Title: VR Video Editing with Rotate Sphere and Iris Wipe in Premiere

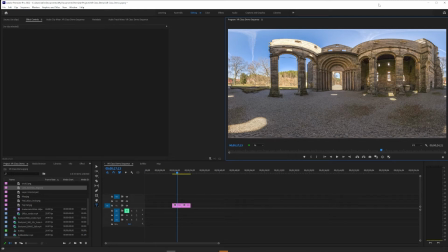So when you're editing a scene transition in VR video, it's really good to think about where the viewer's attention is likely to be and how that changes at the point of the cut.
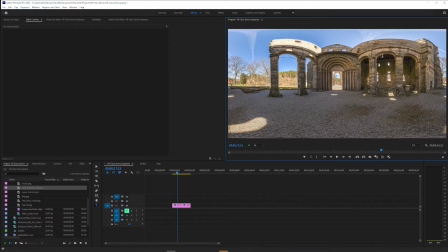So for example, if I had a scene that took place
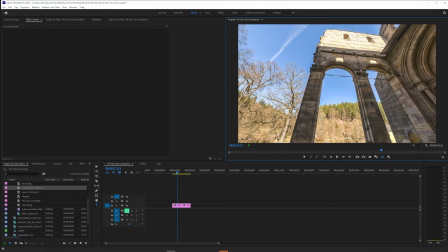in this scenario, this is a 360 photo,
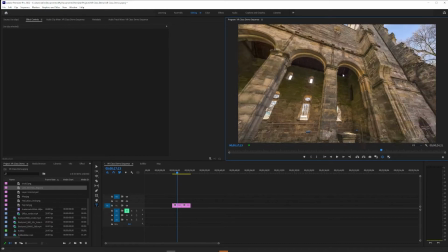I can't assume that I know
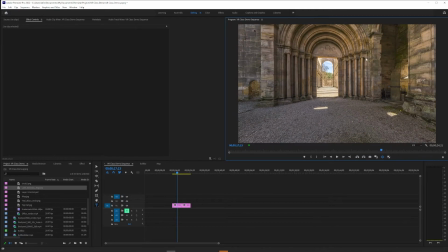for sure where my viewer is looking because they have the freedom to turn and look anywhere they want in the headset.
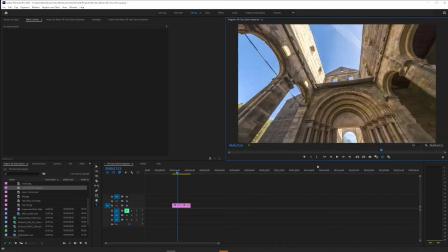They could be looking at their feet, they could be looking at the clouds, anything.
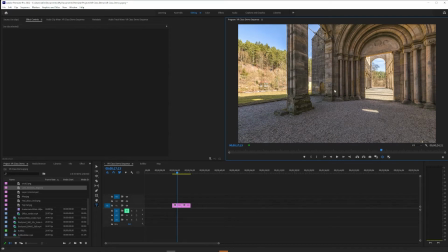I can't force them to look like you might in a traditional flat video edit by just cutting to the next shot or cutting to close up or something like that.
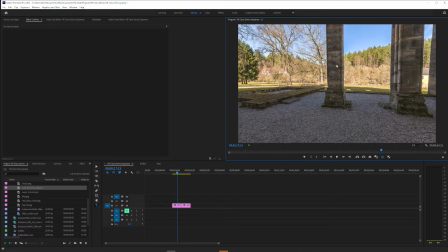But I can try my best to convince them to look.
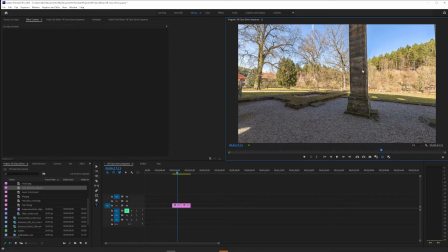You might do that with color or motion,
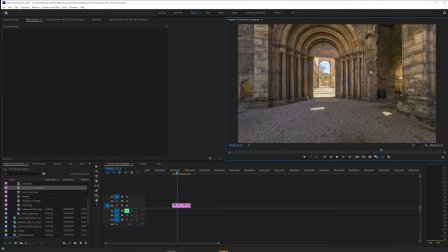blocking of a lead character, or even sound that is directional.
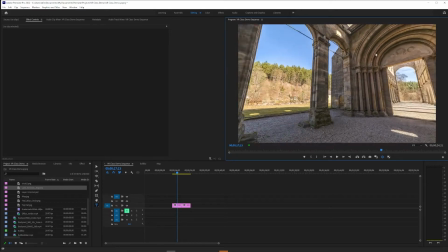But we can do some
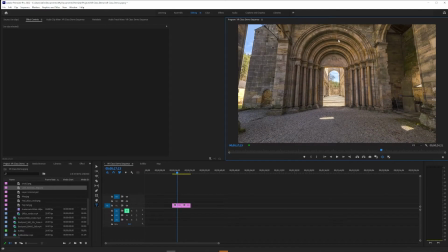educated guessing as to where our viewers' attention might be just based on our scene transition.
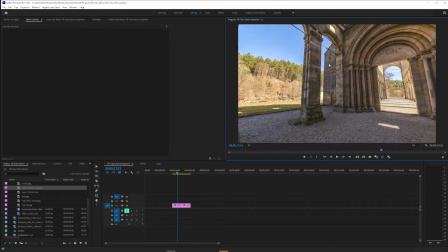So if this was our location, I'm going to look around and think, like,
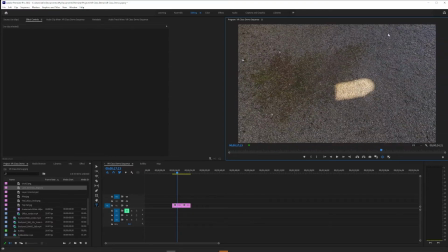it's unlikely, I think, that our viewer is looking down or up in general.
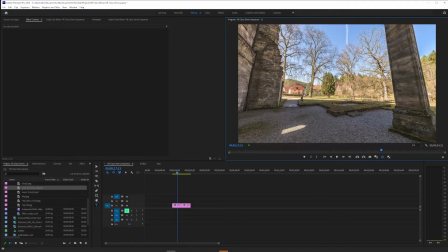I think that's unlikely. I also think it's a little less likely that they would be looking out this way.
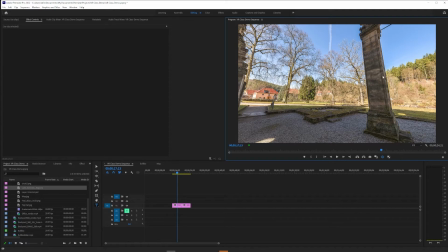It may catch their attention because it's bright, but everything is very far in the distance and there's not a lot of activity to catch one's attention.
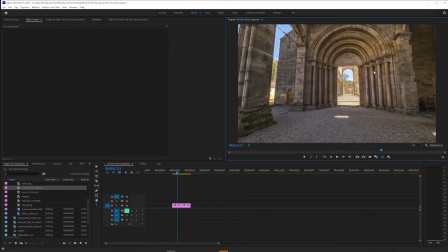I think if I were to guess, this is probably the focal point of this scene.
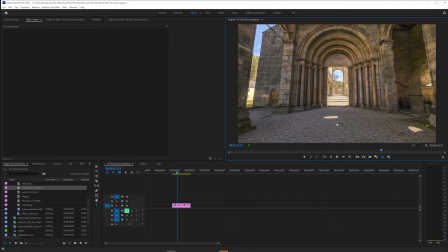It's symmetrical, it draws the eye in, and it has kind of Z space and perspective lines that make me think that's probably where people are going to be looking. So, if I can assume that a lot of people watching my VR film will be looking there,
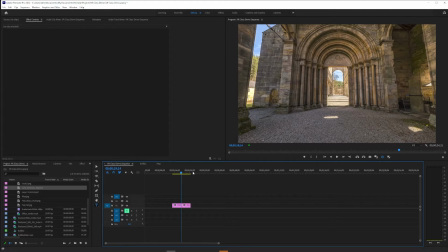then I want to think about at the point of transition, what is there in this doorway when we cut? So, here is the cut. Okay.
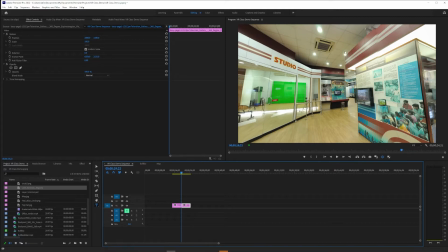So this is another 360 still, and in this case, it's a museum, like a museum of television technology, I think.
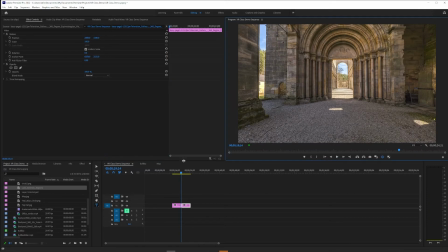And it so happens that the point of the cut here from door goes to nothing in particular. This distant vitrine or glass case that's not particularly eye-catching. So we want to take some control over that and choose what we cut to in the 360 space.
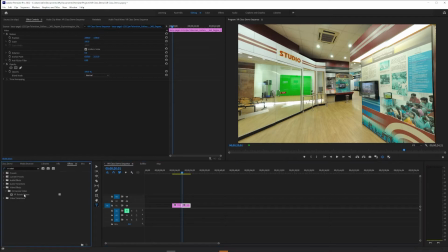So there's a great effect to do that called VR Rotate Sphere. And when we drag that onto our clip, we can pan around the Y-axis,
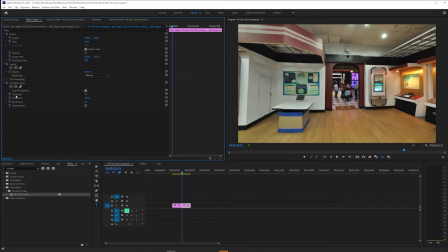as Premiere refers to it, or we could tilt or roll. I'll talk about those in a minute. But as I look for options, I notice this shot also happens to have a door. So this won't be like a perfect match cut, but it's going to be pretty suggestive, like a kind of similar graphic match.
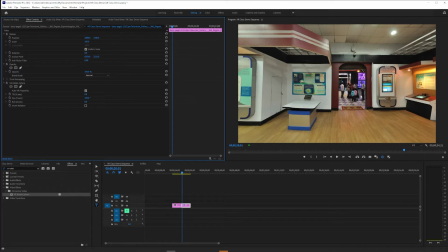It's got a doorway, it's got some Z space, there's people there, so they might be interesting or catch our attention.
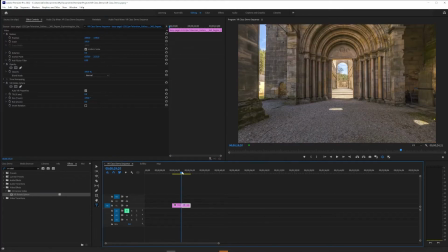There's even some bright light. So I can try to match those up
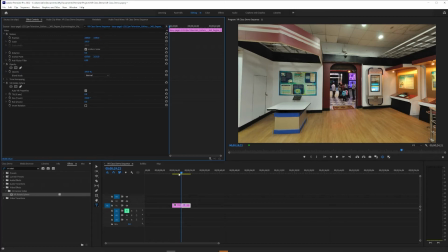with some specificity. Because of the VR rotate sphere. And then again, I'm not trying to make it perfect, but just suggestive that maybe this is a documentary that's like, from old times till today, we've always been whatever, going through doorways.